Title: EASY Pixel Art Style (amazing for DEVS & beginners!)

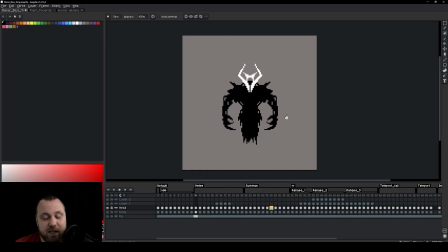250s
Likewise when we are talking about attacks again symmetry is important so you need to keep things simple I could have made the attack
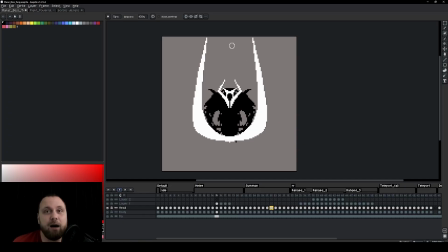259s
animation just one arm up in the air and then he swings one arm but that would make things complicated for beginners keep in mind this is art I made for my friend who is a programmer so I needed to keep things simple so he can modify
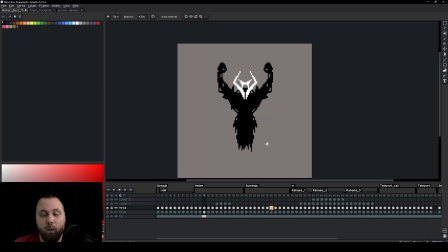273s
them at his own will now one thing about this melee animation is if you ignore the visual effects this is the animation very simple and easy to do so just bring his arms up symmetry again bring them down and that's all there is you connect the movement of the path with the
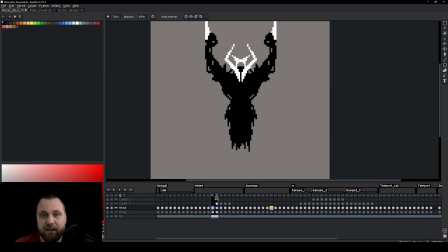292s
visual effect so this smear attack if you notice where the position of his
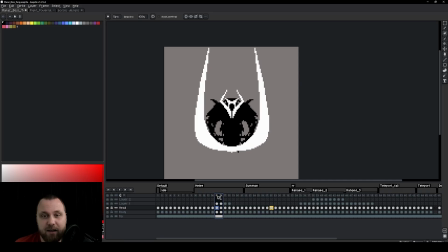298s
blades are when he swings down they essentially took that path so this smear gives us information where exactly the path of the blades were when he attacked okay so if i change this angle to something else they would have taken a different path so for example if i have made it quite a
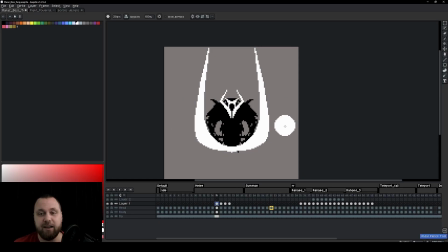317s
bit larger then the area of attack would also be quite a bit larger and this also enables you to create easy colliders in the
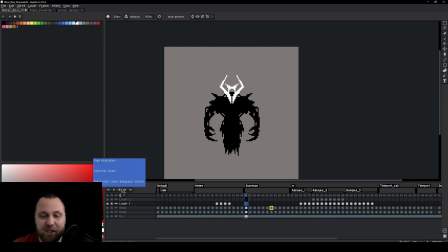325s
game now let's talk about the summoning animation this one is very simple the character just brings his arms up and down that's it but if you look right here there is a gold frame it's this one this is why knowing how to code is important this animation by itself looks very bland nothing
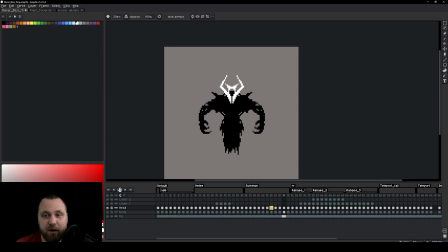345s
is happening except his arms moving okay but if you think about a programmer then you know that within the scene in the game you can then
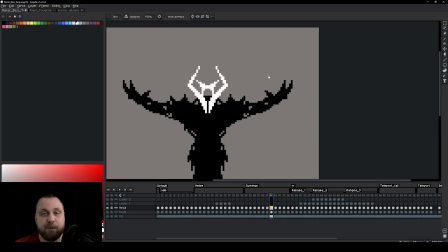355s
instantiate or other you can add and spawn different visual effects in his
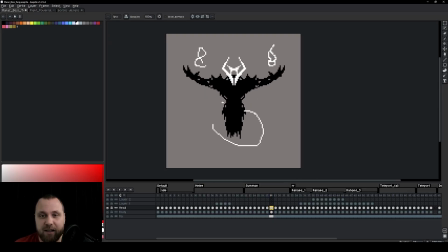360s
arms maybe around his body and so on okay so you can create all sorts of interesting sceneries within the game perhaps even some camera shake and so on just by using this base animation you don't need anything else
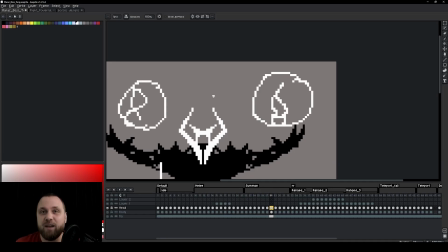375s
but keep in mind that each of these effects this one and this one all of them would be in a separate animation file and then you combine them all
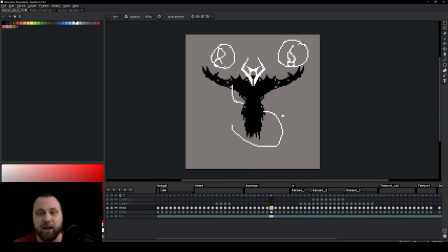384s
within the same scene in the game. This is why knowing how to code is important because one it saves
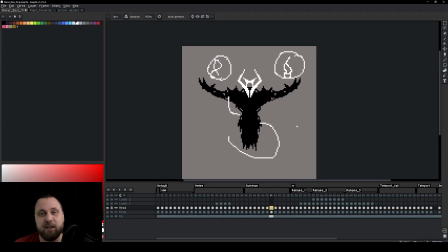391s
you the time as an animator as a pixel artist and two if you are working in a team it makes the life to your programmer so so much easier
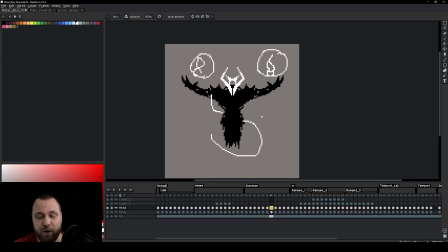400s
because now I don't have to create 15 different layers for different visual effects I can just keep it as simple as this and then make animations for visual effects separately. Let's talk about the range attack animation so we have three different states first
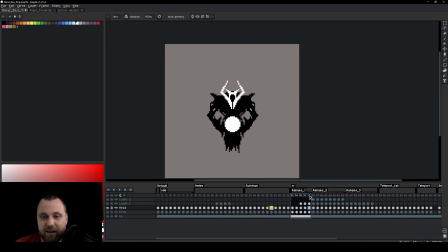416s
one is the preparation this is when he spawns this sphere of energy the second one is on the loop this is essentially the pulsating energy of this sphere and then the third one is the explosion of the sphere now
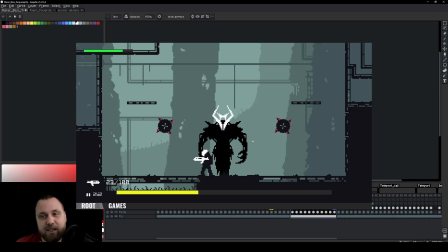430s
this is how it looks like right here in the file but look here on the screen how it actually looks in the course. This sphere actually follows the enemy and then it explodes.
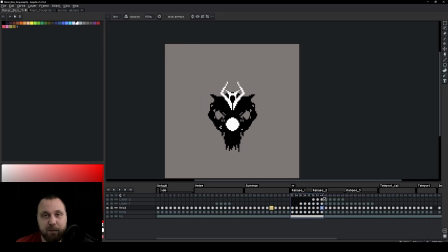442s
So the way it looks right here in the asprite file is very different how it behaves in the game. The reason is I have separated my visual effect away from the body. Okay so the body is one animation the visual effects is another. Now let's talk about the teleportation animation.
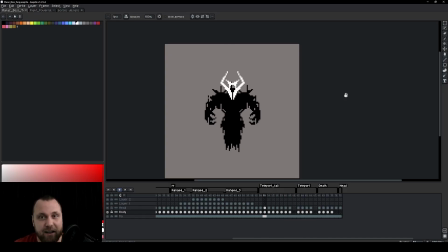460s
This one is very simple and it is a fail. This means it was not accepted by the client.
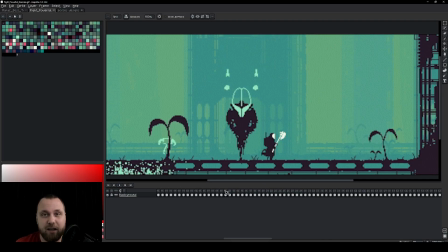465s
And why is that? Quite simply, the client wanted an animation, a glitchy type of teleportation, such as this one, again, the same one in the game. And this type of effect is actually quite easy to do. So let me show you how it's done. This is the teleportation after.
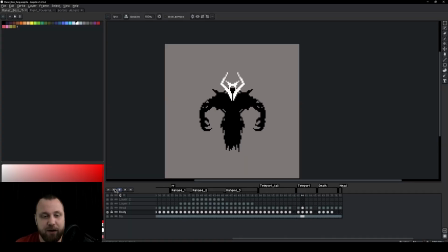480s
It's very simple.